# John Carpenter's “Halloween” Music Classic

Hey everybody, it's Nick from Liberty Park Music, and today I want to talk to you about something that's really fun, Halloween movie music, particularly the music of the filmmaker John Carpenter. If you have any questions along the way, leave a comment down below and I personally will get back to you.
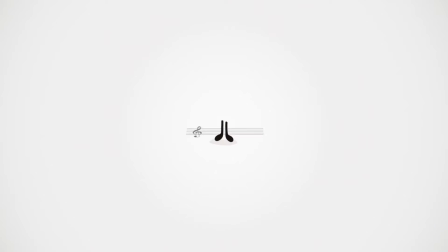So I often wonder why more directors don't come from a musical background. Because if you think about it, half of a movie as a sensory experience is sound. We often forget about that part of a film, but it's a big part of it. And it would be this huge advantage if you, as an independent, up-and-coming filmmaker, had the ability to create your own movie music. And that's exactly what John Carpenter did. See, he was able to create his own music for his films when he was just starting out as a director. And it allowed him to really control the atmosphere that he was trying to create. And to show you just how effective he was at doing this, let's look at his revolutionary horror film, Halloween, from 1978.
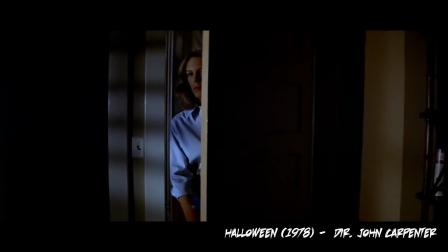So let's listen for the music in this scene where the protagonist finds that one of her friends has become victim to a madman on the loose.
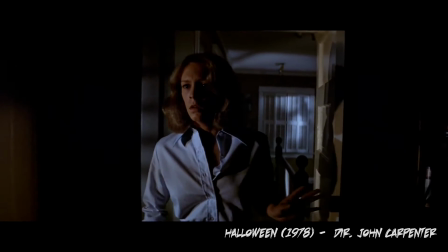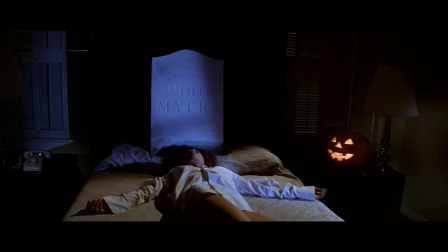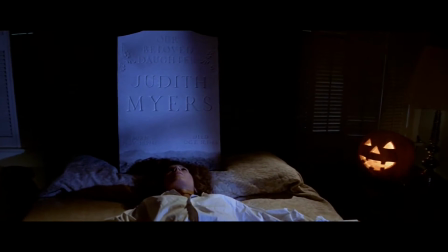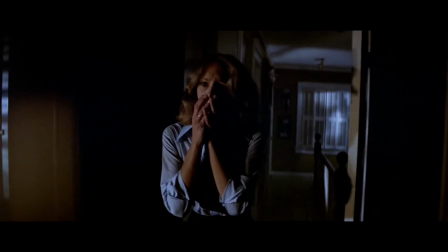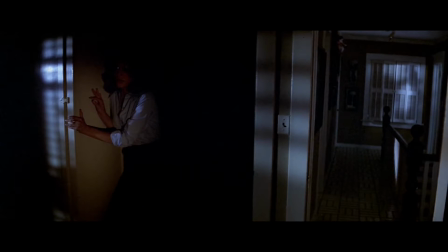Through the image alone, it's hard to tell exactly what happened, but with the dissonant chord that comes in,
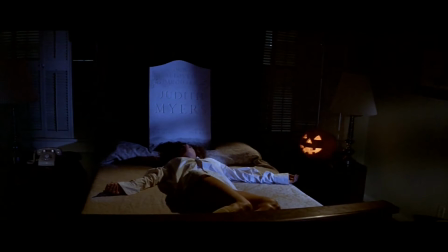we can tell that it's nothing good. So this is a pretty common trope that's used in horror movies, but there's no denying how effective it is, especially if you're working on a budget. There's no makeup in this, there's no close-up used to show anything that's really scary.
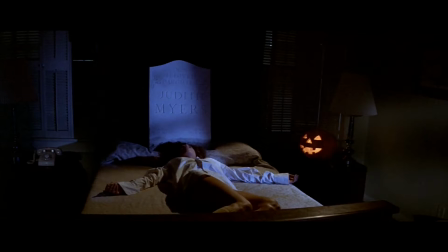In fact, she kind of looks like she's just sleeping to me. But when the music comes in, I know right away from what I hear, not from what I see, that this isn't the case, that something really bad has happened here. She's not sleeping.
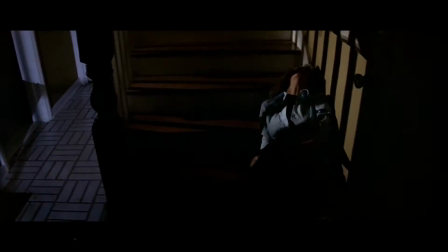Let's fast forward a little bit to later in the film where our ingenue, Jamie Lee Curtis, starts being chased by the madman Michael Myers.
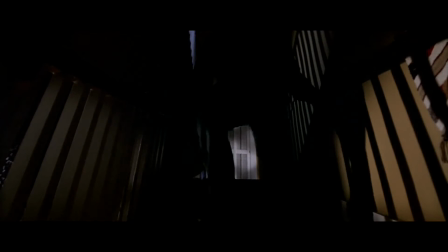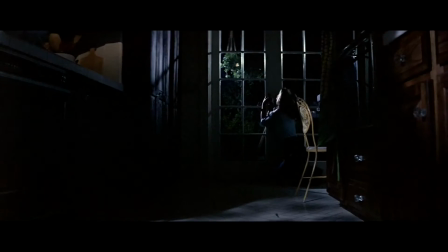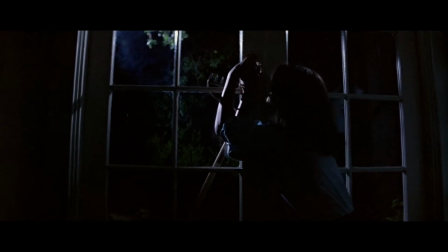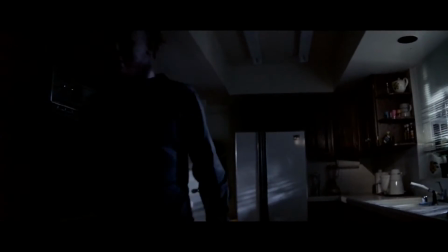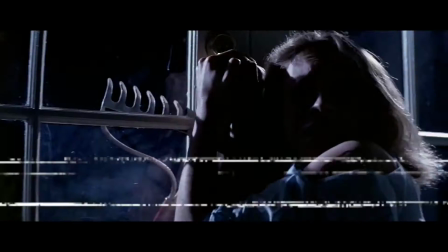So there is a lot of scary imagery going on in here,
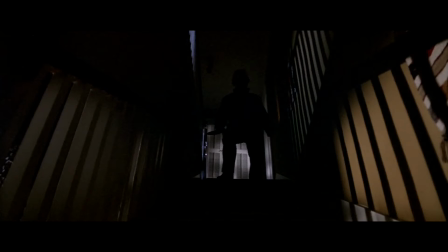but I would argue that the music does a lot of the heavy lifting in creating the urgency of the chase.
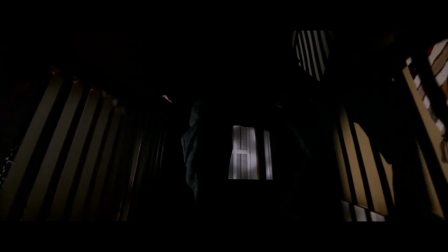So layers to the music are added as the chase goes on. First, the low register notes set the pace.
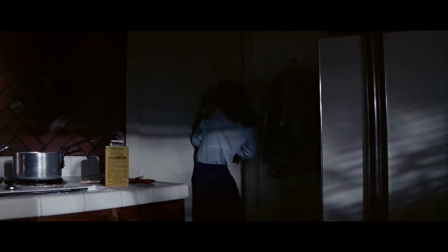Then the upper register treble notes come in to increase the urgency.
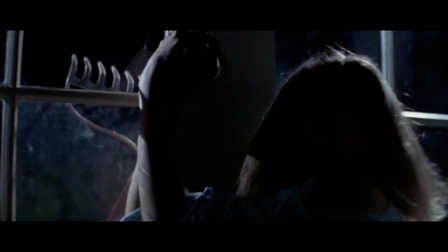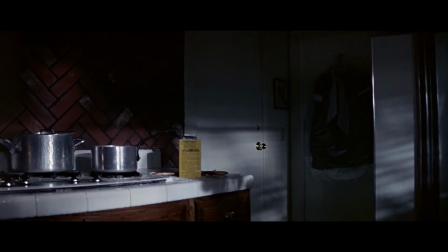Right here, you first hear the interval of the major 7,
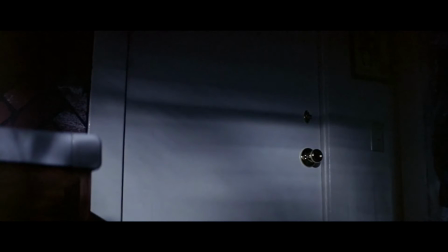and it sounds like an electronic drone in the background, and it happens right before Michael Myers starts smashing through the door.